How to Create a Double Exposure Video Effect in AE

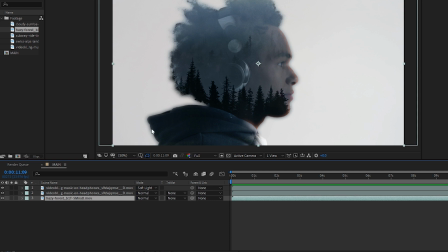249s
Since we're only revealing this bottom layer with what's inside the person, we can adjust the frame up to about there and up to about there. So if we go to the beginning, I'll show you what I mean
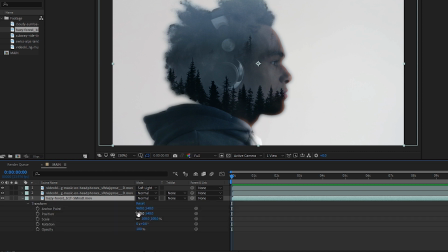261s
here. Let's go down into the transform properties and then let's move the position and you'll see the edge of the frame. So let's move that all the way to about there. We'll make a keyframe and then we'll go to the end of our footage and then we'll move it over to the left.
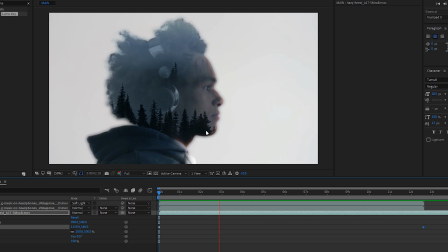280s
And doing it this way is really cool because as the footage plays, the trees are moving to the left. It gives it a really cool dynamic feel. At this stage, the effect is done, but if you did want to continue and add some extra layers into the background, then you could go into your middle layer, instead key out the brighter,
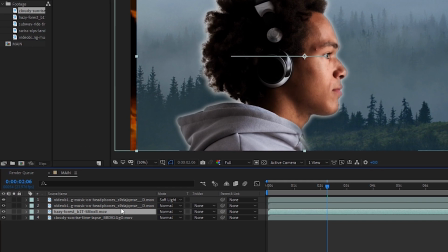298s
bring down your background layer, and then with the layer with all the trees, change the track mat to alpha mat.
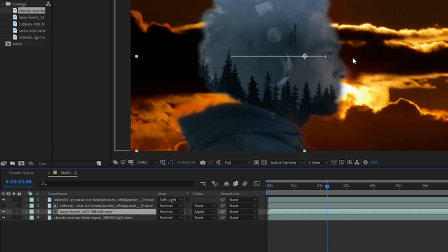305s
This will give you a similar effect as what we had before. However, now you can work with other footage in your composition to show the background.
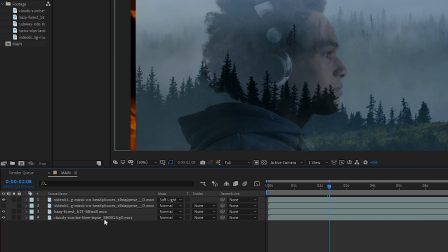312s
And lastly, let's reset it back to no track mat. We'll delete the cloudy layer.
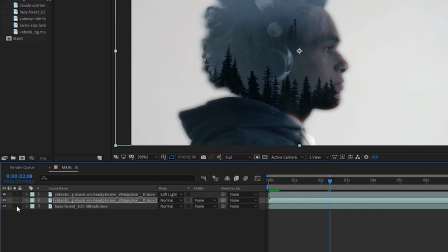318s
We'll change our effect back to darker and then turn back on our layer. And then I'll show you what the other clips look like as a double exposure.
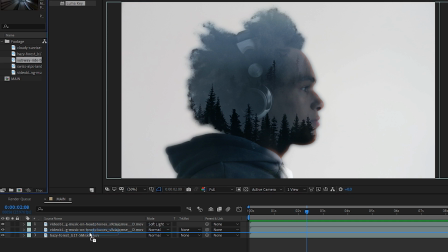326s
So let's grab our subway clip. We'll bring that down just above our forest clip.
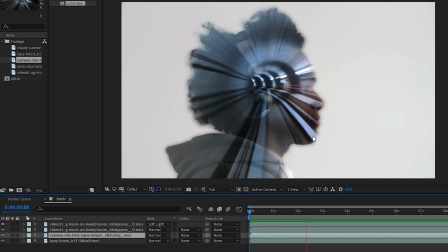331s
And you'll see that it's flashing, it's very busy, and in my opinion, there's too much going on here.
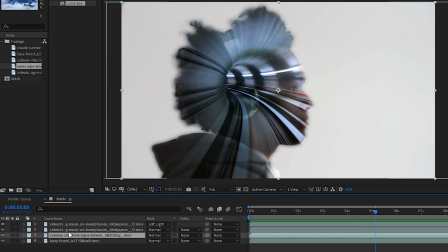337s
We'll try the next clip of the mountains. Now, I don't mind this clip.
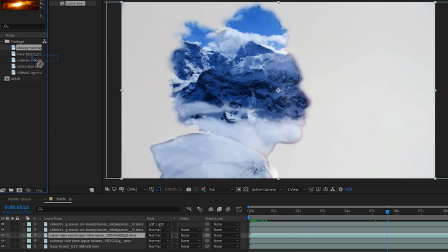341s
I think it looks okay, but I still prefer the forest. And then next, we'll try the sunrise clip, but I still prefer the tree one.
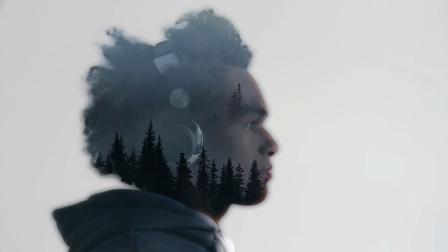353s
Okay, that brings us to the end of this After Effects video tutorial on how to create a double exposure effect brought to you by Storyblocks.
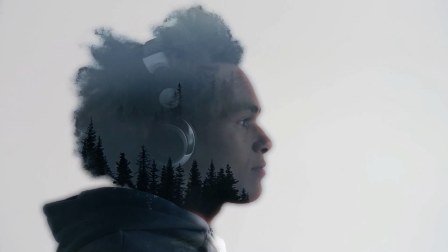360s
My name's Will Bartlett, and we'll see you next time.